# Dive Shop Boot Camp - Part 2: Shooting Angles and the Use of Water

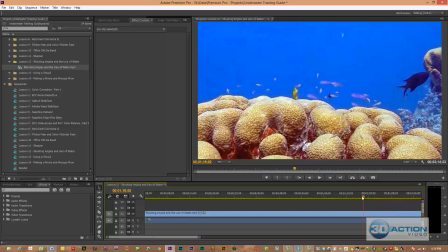Just be really nice, and actually it becomes a more enjoyable dive, and your dives actually last longer because when you're filming, you're lugging the camera around, you're moving it, you're turning it on and off.
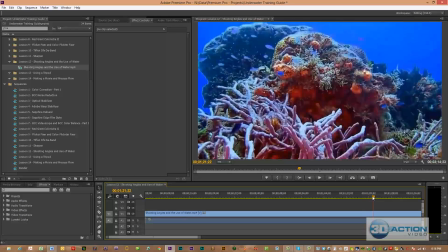Any movement you have is going to result in the extra use of air, and once these particular scenes are set up,
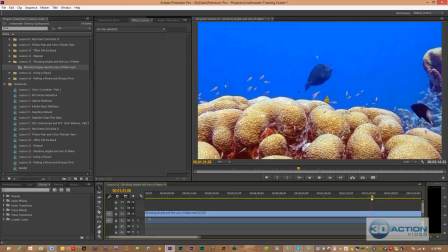you can sit there and really wind up having a longer time to film.
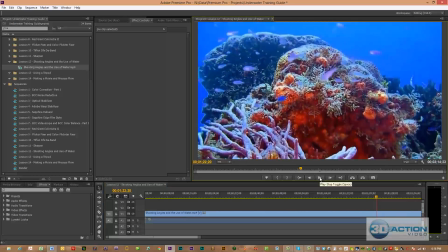This was a scene I was coming over a coral head, and in 3D, this scene is fantastic. But I want to talk about movement here,
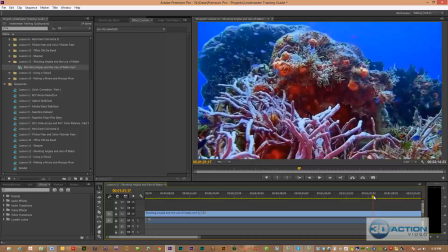where what I'm doing is I'm trying to come in a straight line and slightly rising up to go over this coral head, and look at the great movement that creates. Look at the great movement that creates of coming up and moving forward.
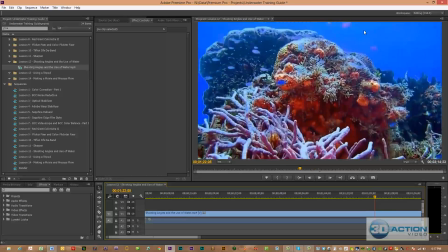But another thing I want you to notice is I'm trying to keep my scene, my camcorder,
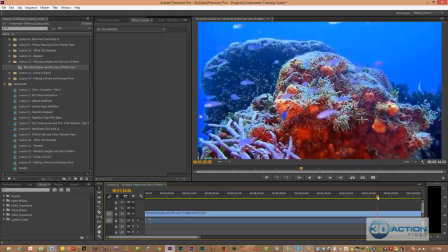where I'm not going to have coral touch the top of the screen.
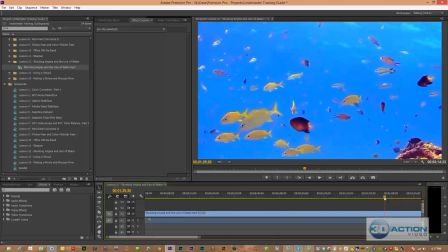That's one of the techniques I try to use. This was a scene that I filmed at Windsox, which is right across the street from the airport in Bonaire. In 3D, this is just a fantastic scene. These fish are coming 6-7 feet out of the television set.
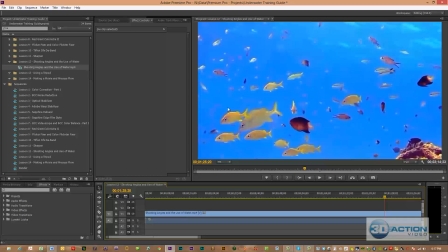I filmed this in about 5 feet of water. I had some water movement up top. I did my colorization techniques, and I do not move that camcorder.
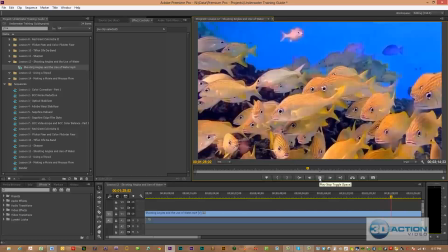I do not chase the fish. I'm going for that lockdown effect that allows the action to come to me instead of me going to the action. This scene was filmed off of the pier at the Plaza in Bonaire,
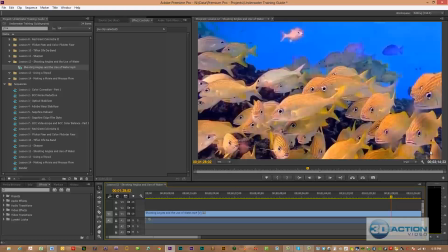which is another amazing dive, by the way, that you go right off that dock, and in 5 feet of water in unbelievable filming conditions, there's thousands of fish and great coral right there. So you can really get these colors to come back. And I actually got about a 20-minute clip of this particular
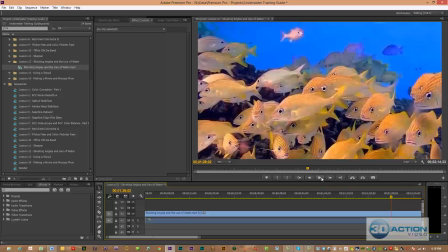location along where the dock structure is. And I just had the funnest time on this dive because I was able to get these brilliant yellows to come back, which was really just magnificent.
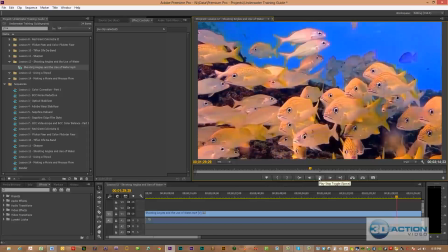But one thing I want you to notice is I was in a current and getting swayed back and forth.
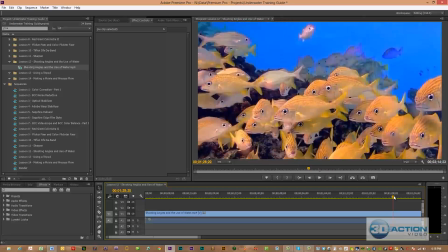And when we talk about overweighting yourself, that was one of the rules, that if you're going to use a tripod to overweight yourself, this is where I let all the air out of my BC I set up in the sand. And that extra weight I had to push down on that tripod with the camcorder on top of it to keep this steady.
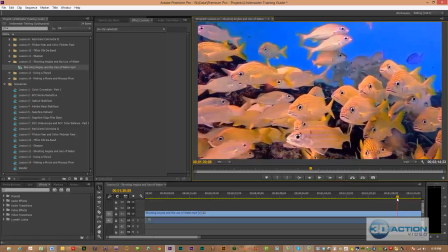But once again, the fish are just naturally moving back and forth in their environment with the current that's pushing them around.
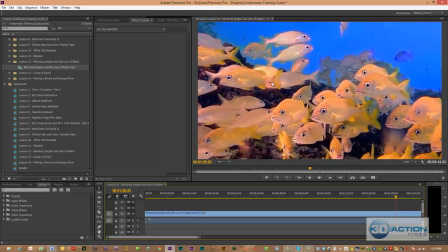We try to keep water across the top to 1/2 to 1/3. That creates a darker color that makes all these yellows really pop out.
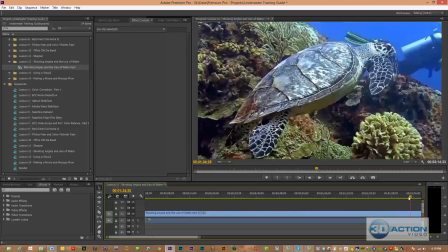It's just a fantastic scene. This was another lockdown effect tripod scene where I'm filming straight ahead.
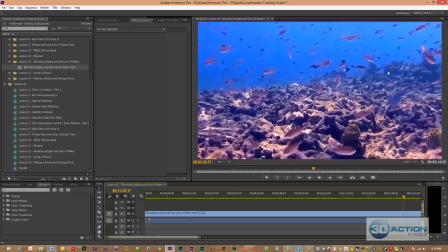What are the concepts? A little darker water, coral sitting in 1/3 to 1/2 of the screen, water across the top to create that perspective. In this scene, of course, none of these fish or coral look like this. I put a purple tone to it along with a little red in there,
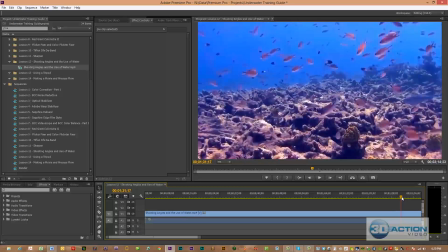and I was really acting as a painter to give an artistic side to the scene. A lot of times there's one camp that says that your colors have got to be perfectly exactly the way that you're filming them. I like to go in and wind up experimenting and using colors to make a mood to the scene, and here I wanted to darken it a little.
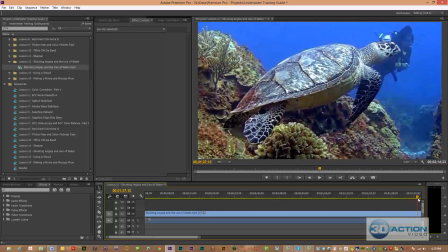This is a shot of a turtle. Once again, that's my wife Susan in there. What are the concepts?
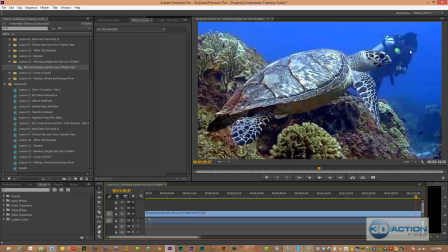We're trying to keep water across the top. We have a diver in there creating perspective. We have the one eye rule going on. That darker water is really making some of our corals pop out. And it just appears natural of having this perspective with the one eye roll.
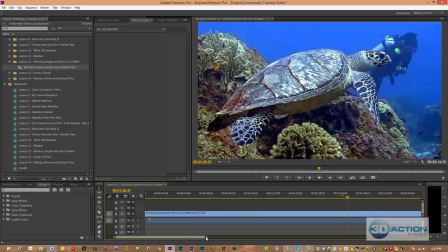We're not facing the turtle from the back, and therefore we get a shot that makes sense along with some movement in it. We'll just play it forward.